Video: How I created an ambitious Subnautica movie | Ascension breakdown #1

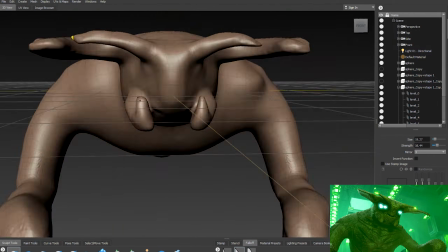One thing to note is I modeled the torso and the tentacles separately, because it's so much easier to animate the tentacles when it's not connected to the main body.
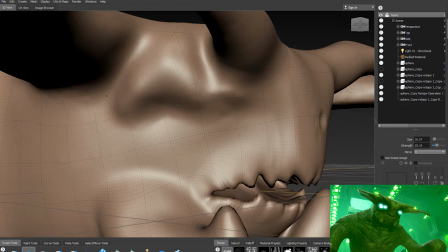And we can now give it some life by creating some eyes.
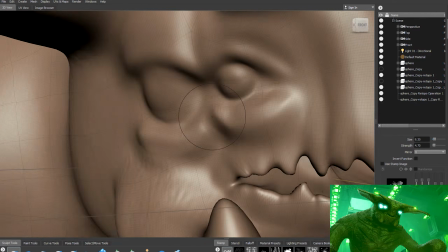Those eyelids are probably the most crucial part, as they'll be animated later and really help convey the emotion and depth in the character.
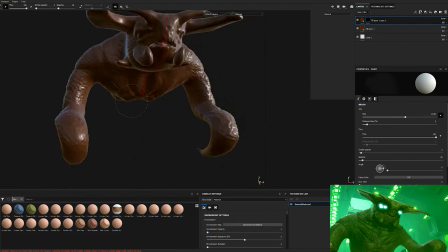It's now time to texture the Sea Emperor, so I'm using Substance Painter for this,
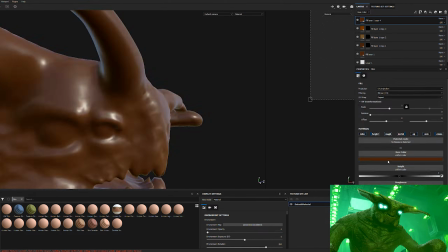where I'm starting off with a few base materials with some masks to determine where certain materials should go.
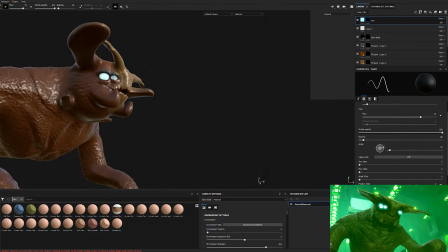I'm adding a luminous texture for the eyes there, just to give it that signature Sea Emperor glow.
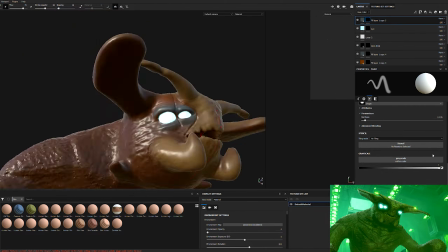And I'm also using symmetry here, just like in Mudbox, so I don't have to repeat the same thing on both sides.
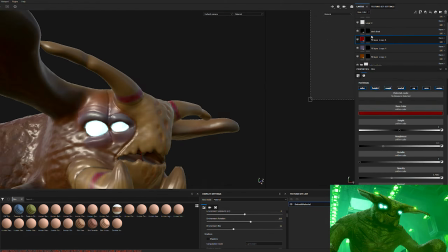And I'm using a layer with a negative height, just painting on some extra details.
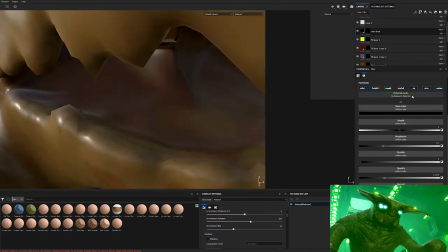And we add another emissive material for the antennas there, using a mask. And for the inside of the mouth, I painted that black because it's pretty nasty and so it hides it.
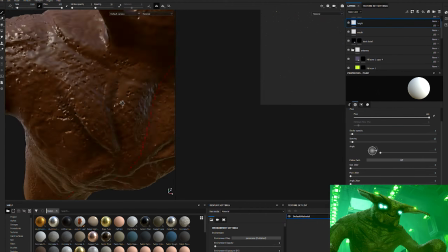So I'm just continuing to add extra details to the mesh. Also, I forgot to mention, but I did UV unwrap this through Mudbox.
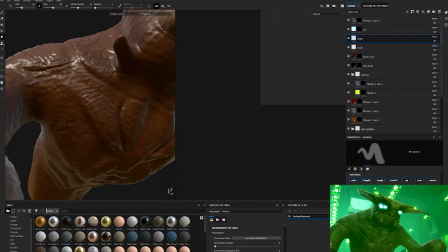And I'm actually hand painting some of these shell detailing. I think it goes a long way into making the final result look a lot better.
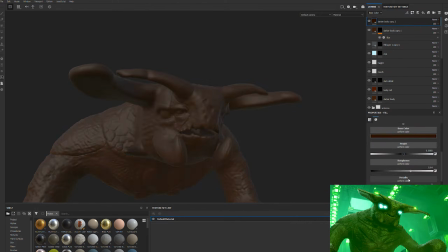This is the final stage of the texturing, where I'm adding in some darker materials and blending it just to add some contouring.
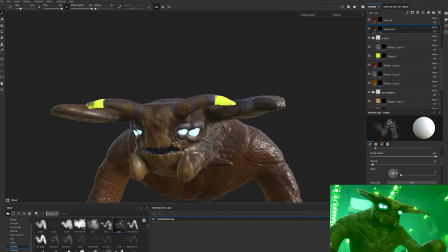And I'm using a dirt stencil there, you can see, just to paint some dark spots on the texture and break up the uniformity.
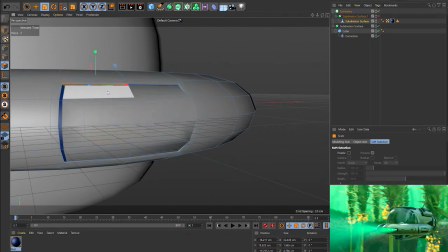And now we're on to the signature Seamoth. I'm not going to go into too much depth on this one, because I've already done that in a previous video, which you can check out right here.
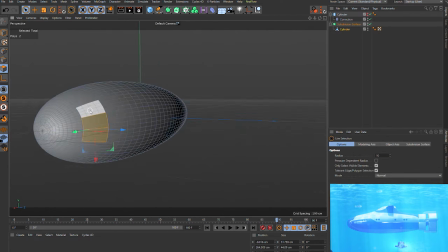And here's the Cyclops, which is an important one because lots of the film takes place in this.
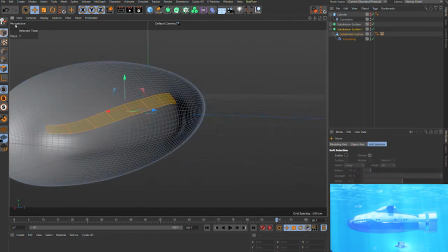So I started out with a basic cylinder there, just using soft selection and pushing and pulling there to create the contours.
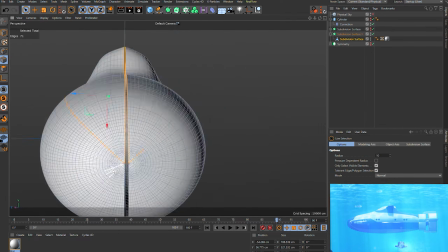Once again, I'm using symmetry, so it saves a lot of time and ensures the model is nice and even.
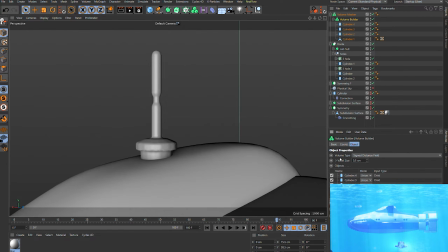Now let's add some windows using a boolean there, just cutting in. And finally a boolean for the main window.
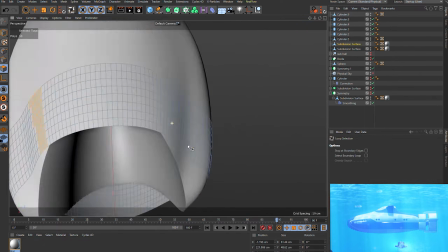This is one of the main assets for the film, so I wanted to make sure it was nice and high quality.
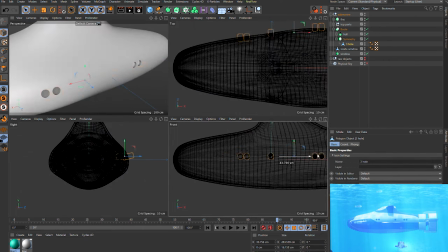And now it's time to add some propellers at the back here.
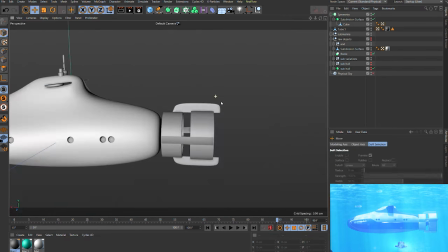So basic tubes, one scaled up larger than the other, and then placing some cubes to act as the fins.
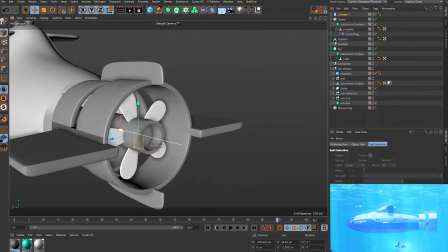And now I'm modeling a propeller shape, which I'm then going to clone 5 times to make the final propeller.
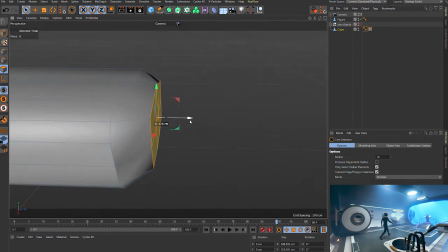Now we need an interior, so I'm using a cube there with a figure for reference for scale.
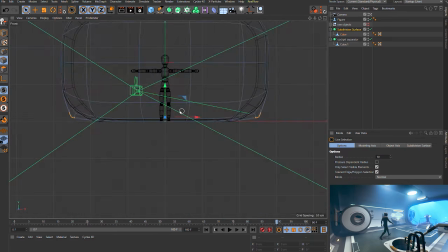And I'm using edge loops and extruding there to create the front rim.
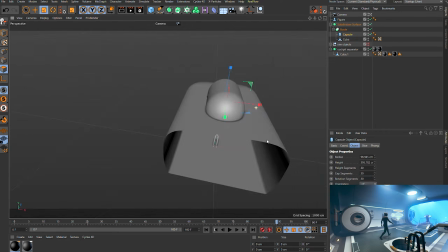And then I'm using the volume builder to create that nice round cutout at the top.
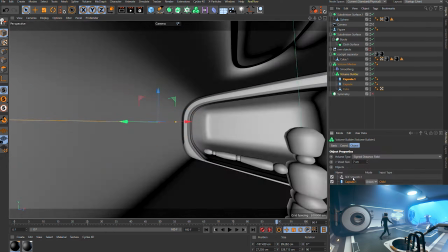And then I'm adding in a capsule for the light. And now we're texturing again inside of Substance Painter.
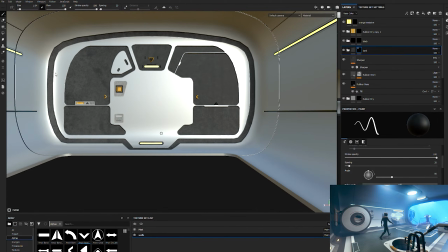I did this all hand painted with perspective and symmetry.
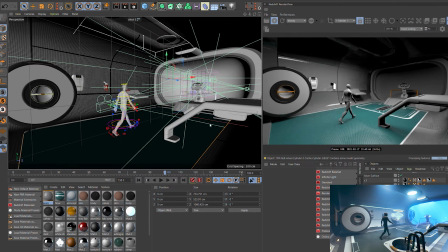If I were to do this again, I would have properly UV unwrapped that back face and then done it, say, inside of Photoshop, where it would allow me to do it in a 2D view,
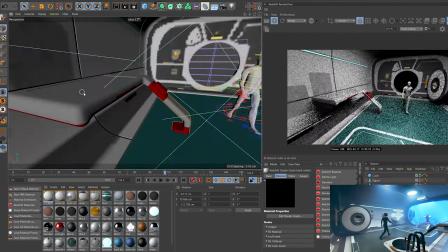which would have made it so much easier than trying to hand paint everything in perspective. These are just a few miscellaneous assets that I worked on.
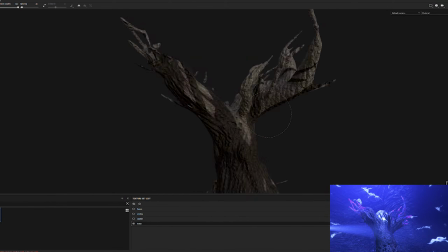There's the blood kelp and the ghost tree and the ghost Leviathan as well.
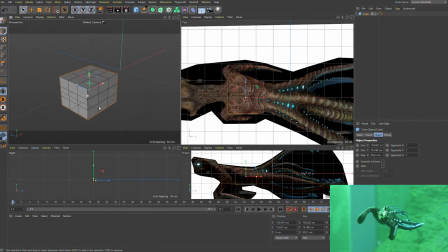So really fun texture work. The final asset I'm going to be showing today is the Sea Emperor Leviathan Juvenile.
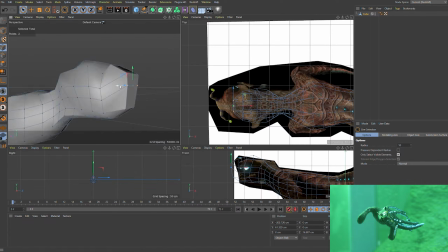This was an asset I created right towards the end of the film when I received feedback that it wasn't clear that I'd been cured from the disease.
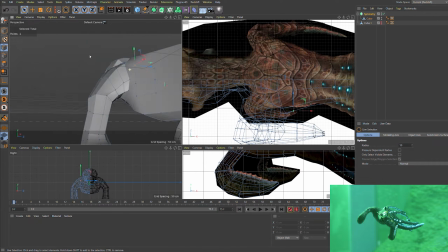So that meant I needed to create a sequence with the juvenile spitting out the enzyme and then me touching the enzyme and getting cured.
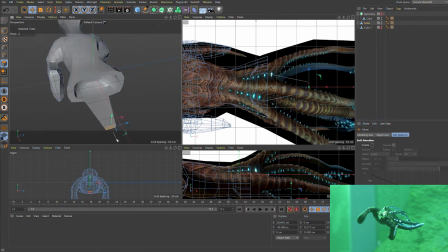I'd originally tried just downloading the side view of the juvenile and then trying to animate that using the puppet tools in After Effects,
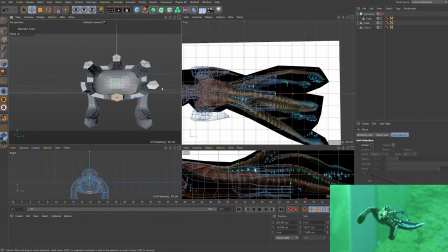but it looked really shocking, and so I figured I'd just create the whole asset in 3D.